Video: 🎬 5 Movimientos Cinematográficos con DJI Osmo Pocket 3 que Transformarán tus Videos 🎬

Hola amigos increíbles, bienvenidos de nuevo al canal. Hoy vamos a explorar 5 tomas cinematográficas épicas que van a elevar inmediatamente nuestro juego de producción de vídeo y usando solamente la DJI Osmo Pocket 3. Si eres nuevo aquí, soy Miguel y en este canal desglosamos técnicas de producción de vídeo y fotografía, compartimos consejos sobre cómo ganar dinero en esta industria y hablamos sobre superación personal. Si eso te interesa, suscríbete y únete a la familia.
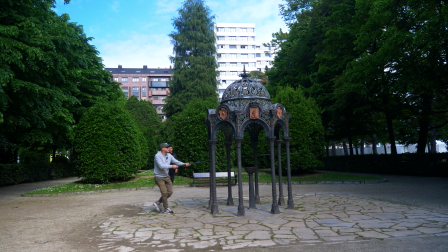Antes de meternos de lleno en los 5 movimientos cinematográficos, vamos a realizar una serie de ajustes para sacar el máximo provecho de la DJI Osmo Pocket 3. Serán solo 3 ajustes esenciales. El primero de ellos es que siempre vamos a disparar en modo manual.
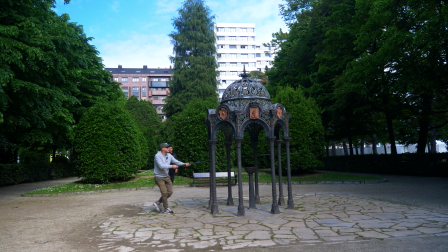Aquí es donde entra en juego la regla de los 180 grados, que se refiere a que la velocidad de obturación será siempre el doble a la de la tasa de fotogramas. Si grabamos a 25 frames por segundo, como es este caso, ajustamos la obturación a un 50avo.
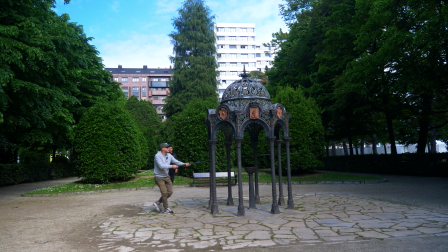Nos brindará ese desenfoque de movimiento mucho más cinematográfico, más fluido y ajustado a cómo el ojo humano percibe el movimiento. Para mantener esta regla en condiciones de mucha luz, usamos filtros ND. Además, mantenemos el ISO lo más bajo posible para evitar el ruido en nuestras imágenes.
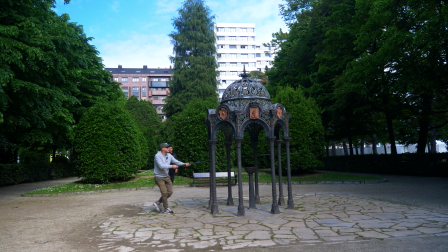Otro ajuste que vamos a cambiar es el perfil de color a D-Log M. Este perfil plano maximiza el rango dinámico de tu cámara, lo que te permitirá tener más flexibilidad en la postproducción y obtener esos colores vibrantes que todos amamos. Y por último, pero no menos importante, activamos las líneas de la regla de los tercios en pantalla.
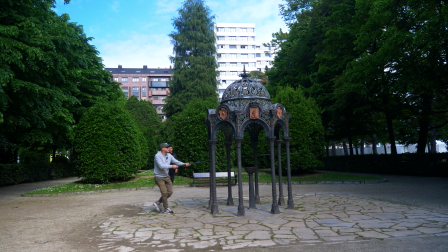Esto te ayudará a componer tus tomas de manera más atractiva y profesional.
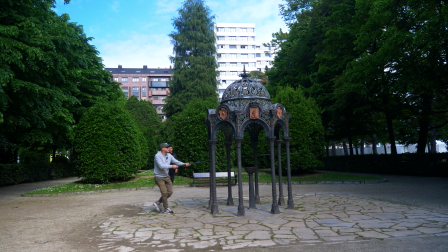Este es un movimiento muy utilizado en el mundo del cine, aunque no sea con un gimbal la manera más sencilla de conseguirlo. Un slider motorizado, por ejemplo, haría muchísimo mejor este trabajo, aunque de forma también más pesada y tediosa. De todas formas, la DJI Osmo Pocket 3 consigue unos resultados excelentes sin complicarnos mucho la vida.
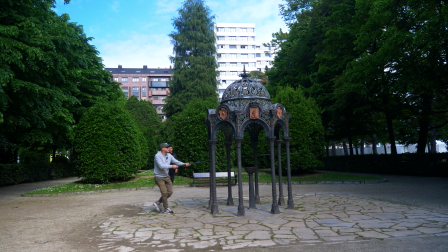Para mantener la línea del horizonte nivelada, utilizamos el modo de gimbal inclinación fija. Este movimiento queda mucho más cinematográfico si añadimos elementos entre el sujeto y la cámara, o bajamos esta a ras de suelo.
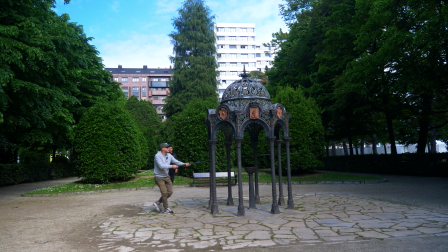Crea un movimiento fluido y continuo, ideal para capturar la acción de manera dinámica y profesional.
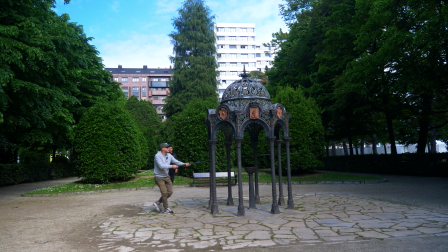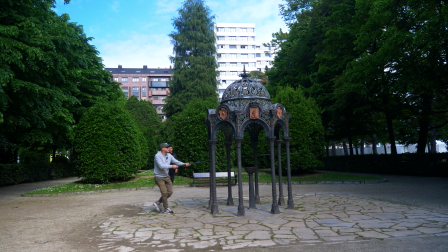A este movimiento lo vamos a llamar retroceso revelador. Muy utilizado en el mundo del cine y súper sencillo de conseguir con nuestra Osmo Pocket 3. Dada su ligereza, no tenemos que forzar mucho para conseguir gran estabilidad en nuestras tomas. En este caso utilizaremos el modo seguimiento del gimbal.
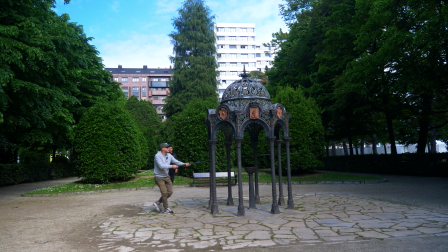Podemos retroceder simplemente con el sujeto en plano e ir revelando todo el entorno o revelar el entorno y que el sujeto se incorpore al plano.
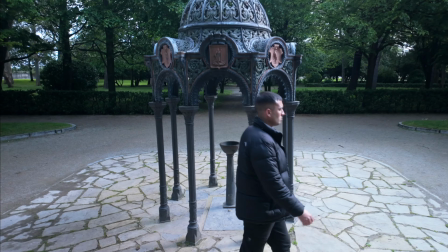Con un palo de selfie de 3 metros, como en este caso, podemos lograr tomas que generen mucha expectativa y sorprendan al espectador.
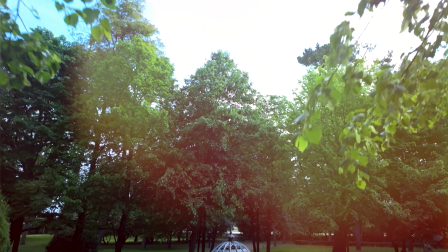Amplía el contexto de una escena y genera tensión. Añade profundidad y drama, revelando información crucial de manera gradual y efectiva.
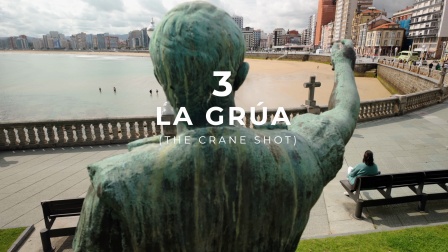Usar nuestra Osmo Pocket 3 como grúa motorizada es un truco sencillo que nos va a abrir un mundo de posibilidades creativas.
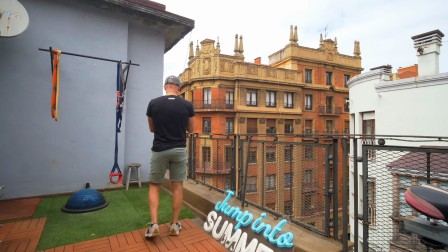Si no tenemos un dron o permiso para volarlo en alguna zona, esta cámara gimbal ligera es una excelente alternativa.
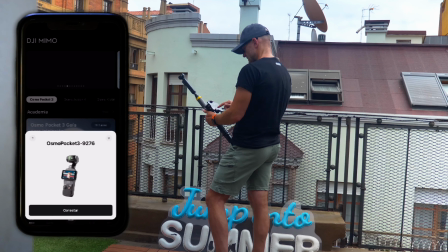Con sus solo 179 gramos podemos colocarla en un palo selfie extensible como este y llevarla a más de 3 metros.
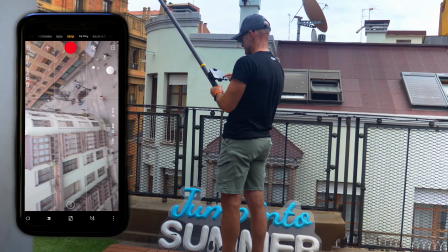Además, podemos controlar el ángulo de la cámara con nuestro móvil gracias a la aplicación DJI Mimo.
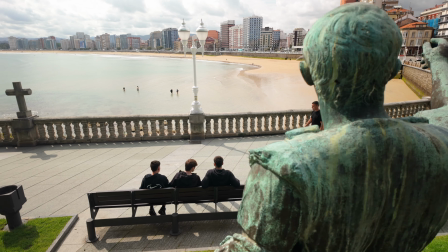El modo de gimbal que más ajusta para este movimiento es el de inclinación fija.
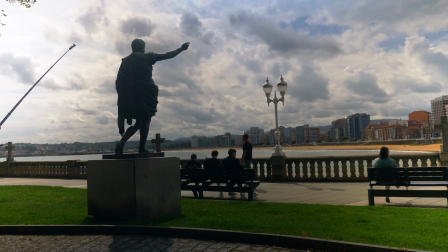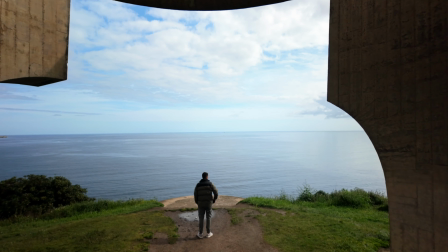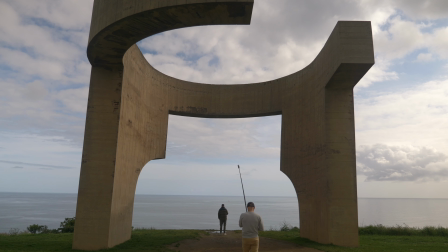Narrativamente, este modo es útil para crear tomas ascendentes o descendentes suaves, añadiendo una sensación de descubrimiento o revelación en tus vídeos.
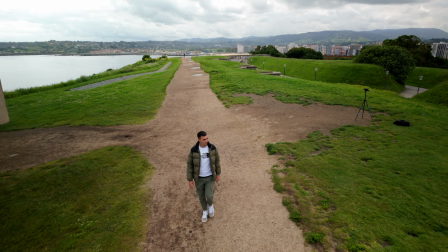Con la Osmo Pocket 3 podrás lograr estos movimientos con facilidad y dar un toque profesional a tus producciones.
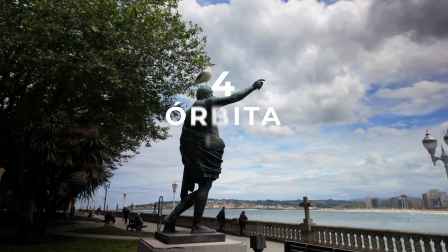Deja que tu creatividad vuele alto.
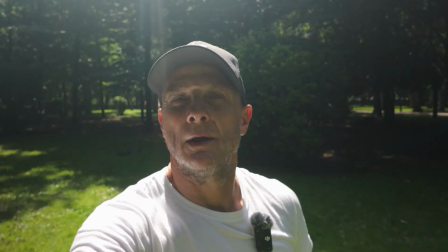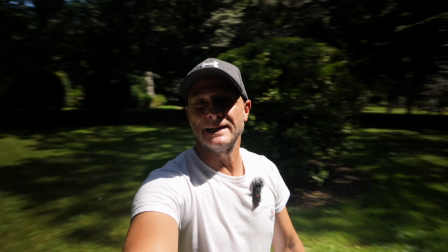El efecto Orbit es una técnica cinematográfica impresionante que consiste en girar la cámara alrededor de un objeto o un sujeto consiguiendo un efecto dinámico y envolvente.
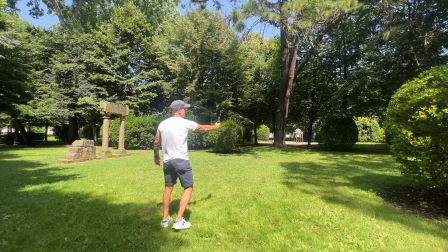En este caso se trataría de un selfie Orbit porque soy yo mismo el que sujeto la cámara.
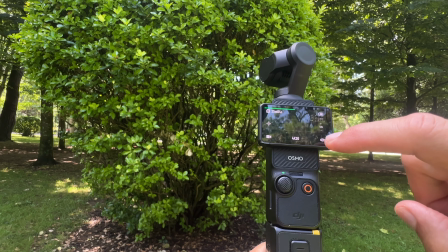Con la Osmo Pocket 3 lograr este movimiento es súper sencillo, ya que es muy ligera y además incorpora el Active Track,
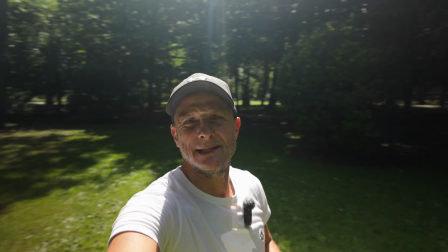que lo podemos activar desde la propia cámara o desde la aplicación vía móvil.
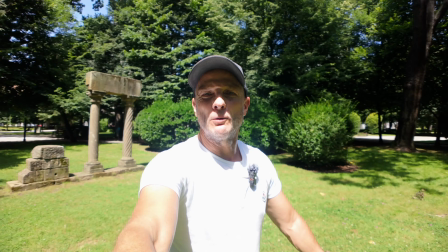El movimiento, como podéis ver, es estable y fluido. Si utilizamos el ultra gran angular de 15 mm que viene en el pack de creadores,
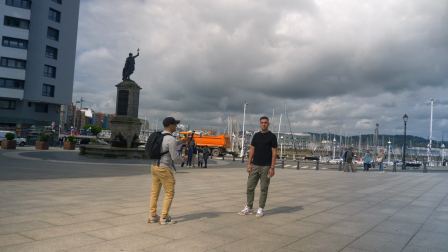logramos un efecto completamente distinto, captando más de nuestro entorno y dando un aspecto todavía mucho más dinámico.
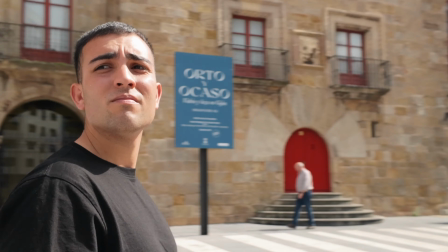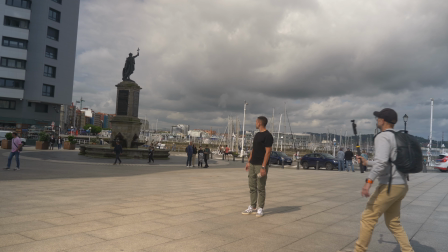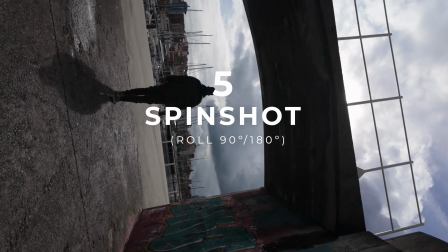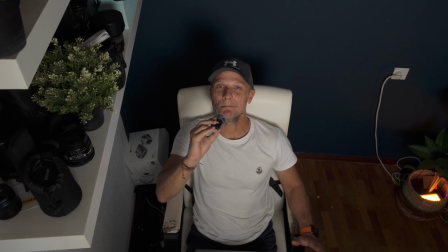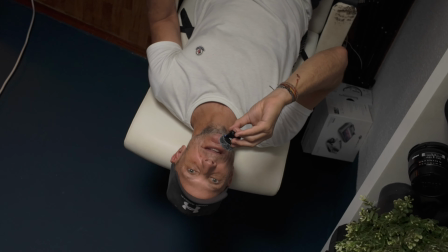El modo Spin Shot es un recurso visual muy impactante y versátil,
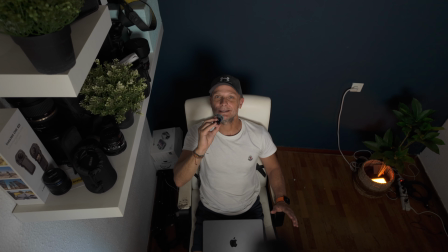que es utilizado cada vez más en el cine actual, sobre todo en películas de acción, pero también en terror y ciencia ficción.
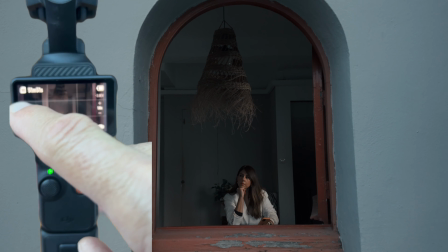Con la DJI Osmo Pocket 3 es muy sencillo de conseguir, ya que viene integrado por defecto dentro de los modos de gimbal de la cámara.
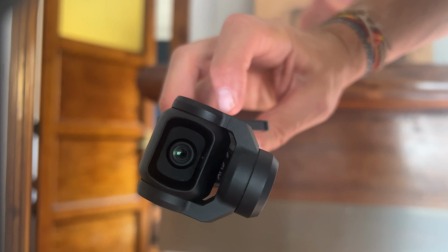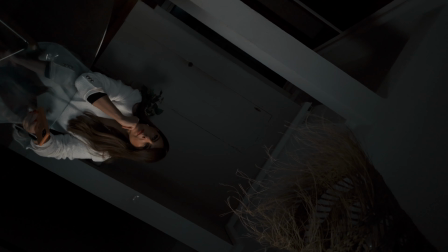El Spin Shot o Roll es un movimiento de rotación sobre el eje Z de la cámara. Este efecto es espectacular porque rompe con lo natural. Es un plano imposible para nosotros, que no podemos girar la cabeza de esa manera.
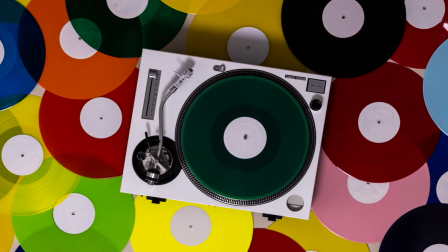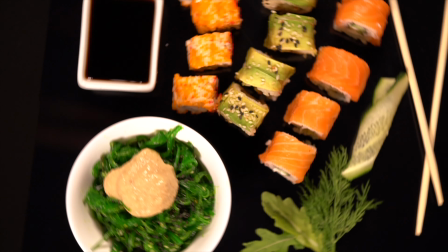Al ser un plano, digamos, antinatural, no debemos abusar de él,
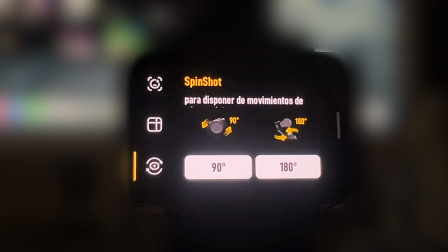pero puede ser muy efectivo cuando tenemos una composición con formas circulares o movimientos circulares que acompañen el giro de la cámara.
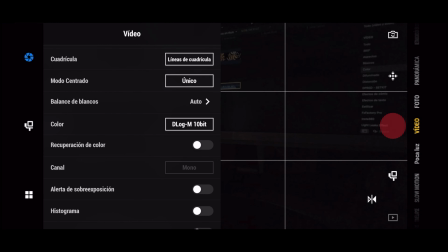Es un movimiento que solo vais a poder activar automáticamente a través de la pantalla de la Osmo Pocket, y no en la aplicación de DJI Mimo.
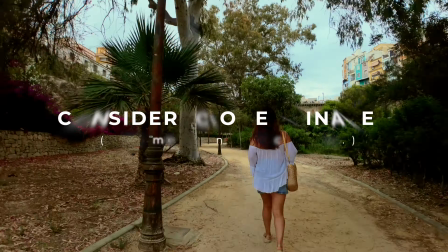Al menos desde la última actualización yo no la he encontrado. Si alguien logró activar el Spin Shot a través de la Mimo, que me deje en comentarios cómo lo logró. Durante este vídeo he destacado 5 movimientos cinematográficos que podemos realizar con la DJI Osmo Pocket 3. Pero la realidad es que es una cámara tan ligera y versátil que nos daría para cualquier movimiento cinematográfico que se nos ocurra.
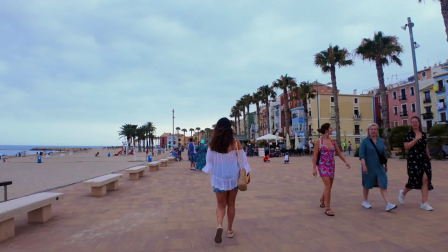Todos se podrían realizar de forma sencilla. He dejado fuera movimientos tan impresionantes como los hyperlapse, que nos darían para un vídeo completo.
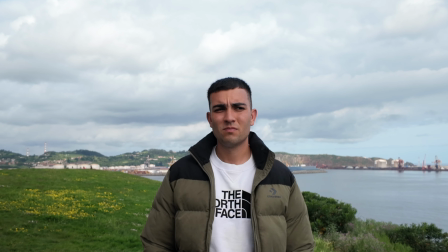También el dolly zoom o efecto vértigo, movimiento que popularizó Spielberg en Tiburón, aunque antes lo usase Hitchcock en Vértigo. Aunque esta cámara tiene una focal fija de 20 mm, con el zoom digital que multiplica por 2, podremos lograr ese efecto. Antes de finalizar con el vídeo, hablaros de los accesorios que más utilizo con la DJI Osmo Pocket 3. El primero de ellos, el palo selfie extensible de 3 metros, que si lo unimos a este mini trípode, nos va a salvar de casi cualquier circunstancia. Muy pocas tomas se nos van a resistir con esta combinación.